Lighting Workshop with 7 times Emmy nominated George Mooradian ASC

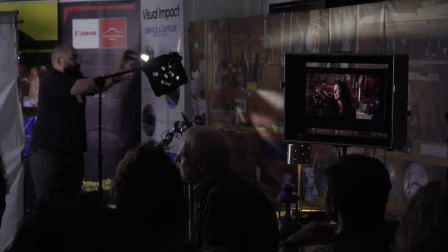(41:19)
Yeah, that's good. And then talking about accent lights, yeah, that's good.
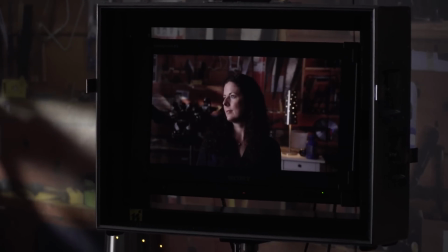(41:27)
I'm going to put this on and just highlight these robots. And I'm going to use like a bluish.
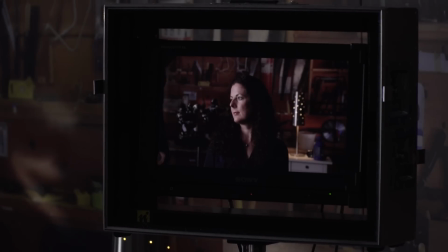(41:34)
There's so much warmth in the scene. I'm going to just turn this on. Okay, there. That. Oops. Have to look at that.
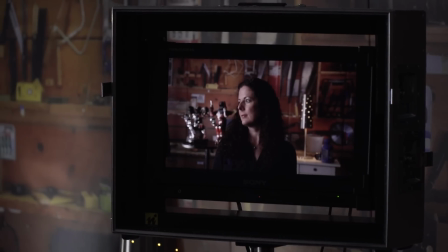(41:48)
Again, I've gone away from using meters. I'll have to look at a monitor to see.
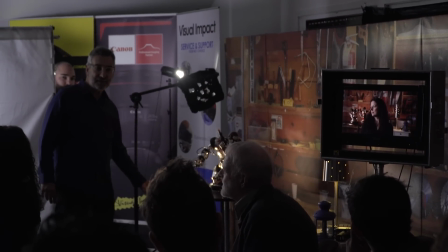(41:53)
But that's warm, and to me, that doesn't separate. Do you see that, guys? Do you think that looks better, or this?
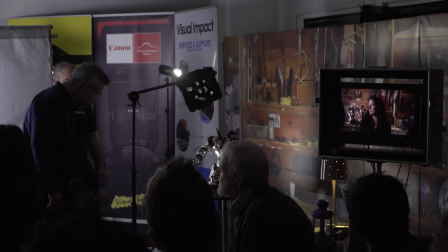(42:03)
The cold. And then, is that the right amount of cold?
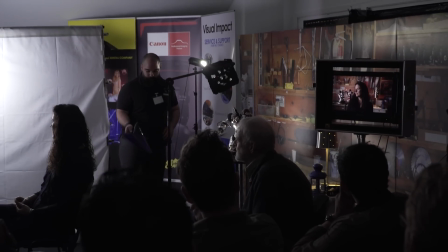(42:08)
Or let me show you this. This, and that can go on it, and then this goes into like a,
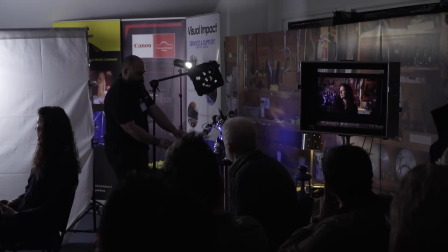(42:18)
the sci-fi dimension. We can, oops.
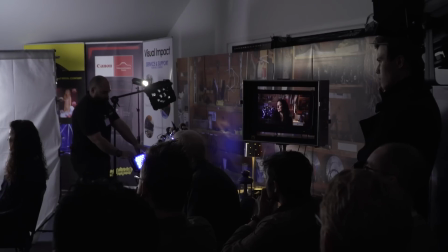(42:24)
Huh? Yeah, we can keep that on. And just take the light so it's not contaminating the wall too much.
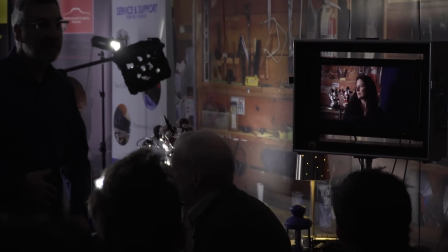(42:32)
And then, Andy, hi.
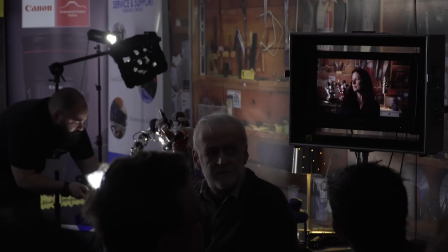(42:34)
Let's bring this little light, and I'm going to, right where you are, I'm going to kind of, yeah, you're okay.
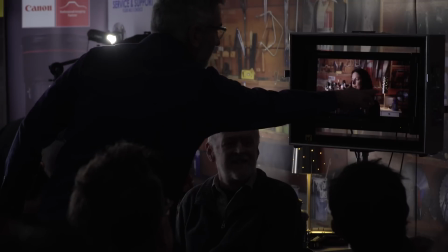(42:42)
Okay. Just pick up what this is doing. I'm going to add just a little,
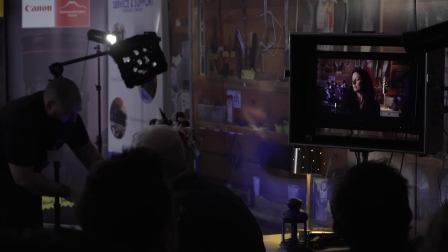(42:49)
and just, you know, aim it right here. The body cam, is that on 800 now?
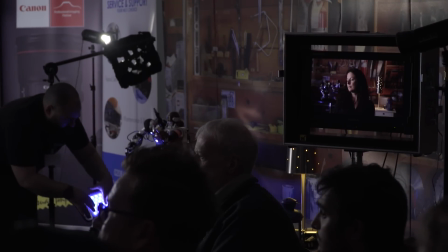(42:57)
We're off, yes. Yeah.
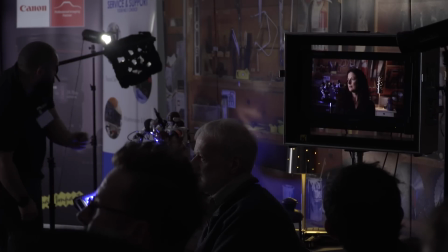(43:01)
If Augie was here, we could show you what we did, 5,000, then he added some ND.
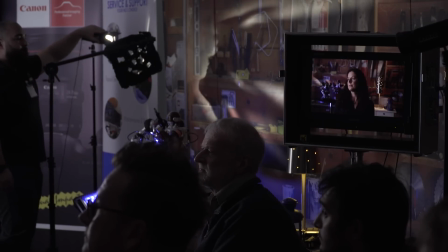(43:06)
Let's compare that too, if you.
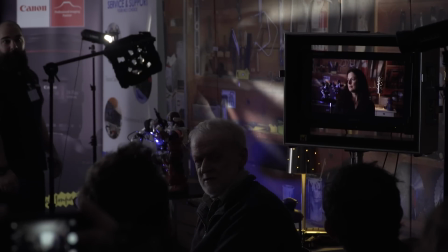(43:09)
So, why don't you go close, as close to the monitor as you can go, and just focus right there.
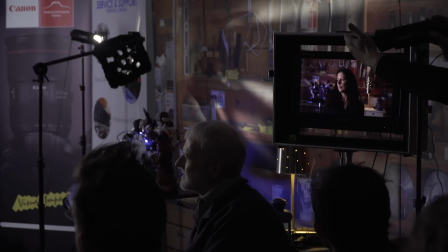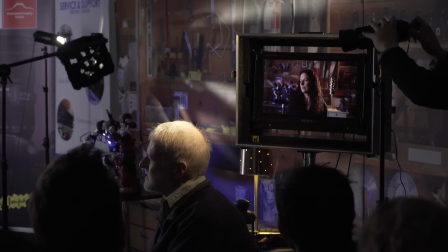(43:25)
Okay. So maybe just slow that down just a little bit.
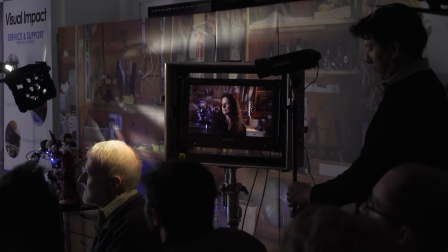(43:36)
Dim it down just a little, okay.
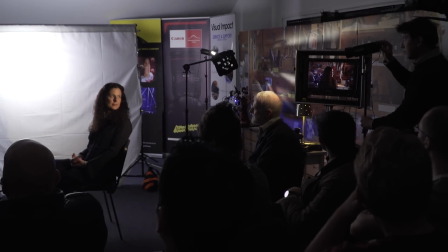(43:42)
Ruth, let me see you turn into the light there. That sort of feels motivated.
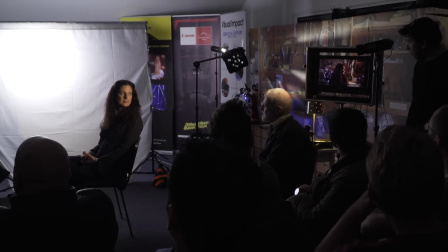(43:48)
Does that feel like it's coming from the lamp?
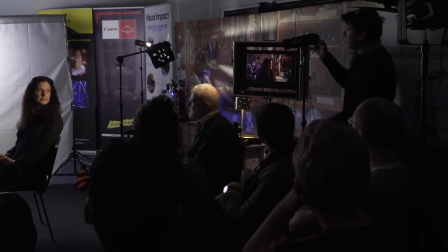(43:50)
Now, you pull that off, pull the warmth off, and then this is like, this could, and then can you go full?
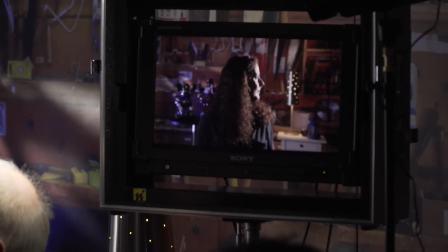(43:59)
Is that full cold? That's, yeah. Okay.
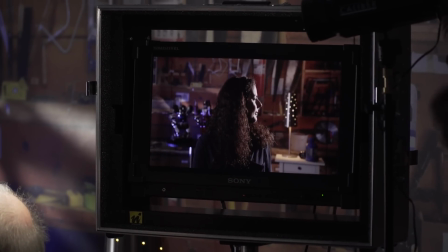(44:05)
I think I like it with that warming gel. It feels like it matches the light better.
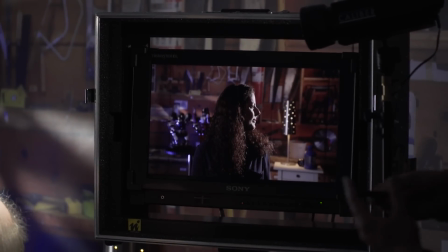(44:14)
Yes. What's the temperature of your main light? 5600, I think.
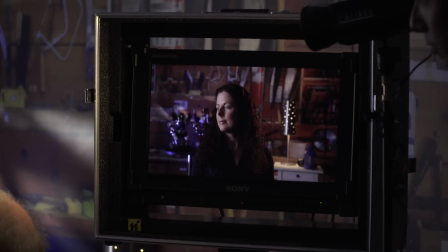(44:20)
We're, yeah, 5600. And again, I like to mix color temperatures a lot. So that's like that. And then let me show them this.
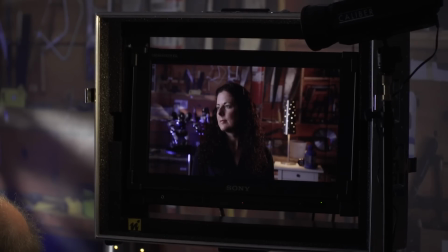(44:37)
Now also with the light panels and asters, I do a lot of like TV in a sitcom.
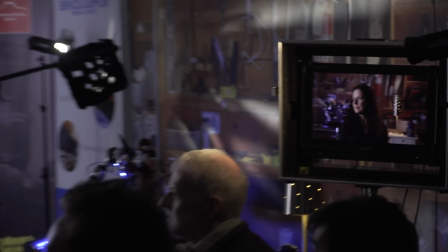(44:44)
Everybody's on the couch in their living room watching television.
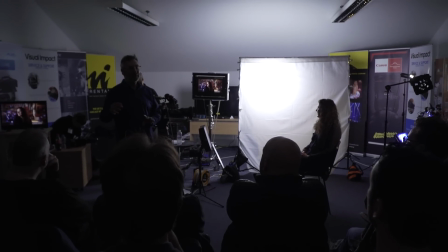(44:47)
In the old days, it'd be two or three lights with a CTO and a CTB, and you have a magic gadget and you're playing around.
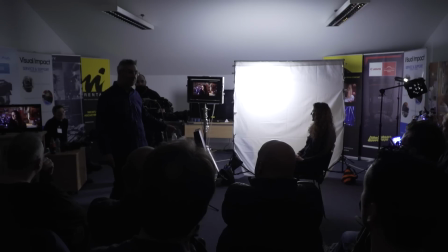(44:55)
This is like so contained.
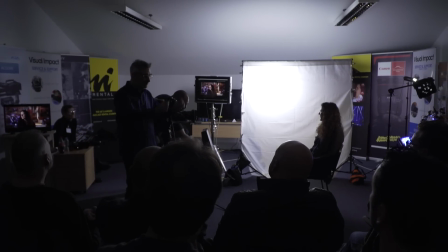(44:58)
I work sometimes with live audiences, so there can't be a lot of things have to come in, stay unobtrusive,
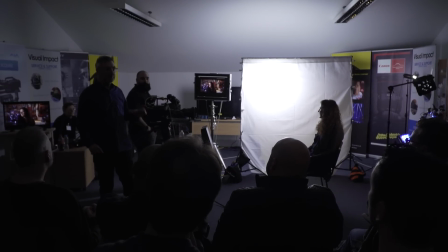(45:05)
and I found that this light panel it feels electronic-y too, and it feels like it's a TV.
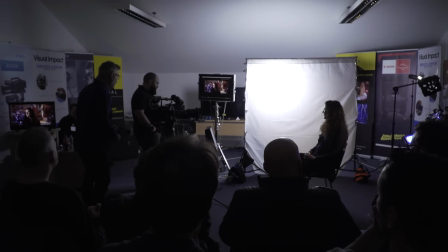(45:12)
So this will work with Bluetooth. So I'm going to kill this,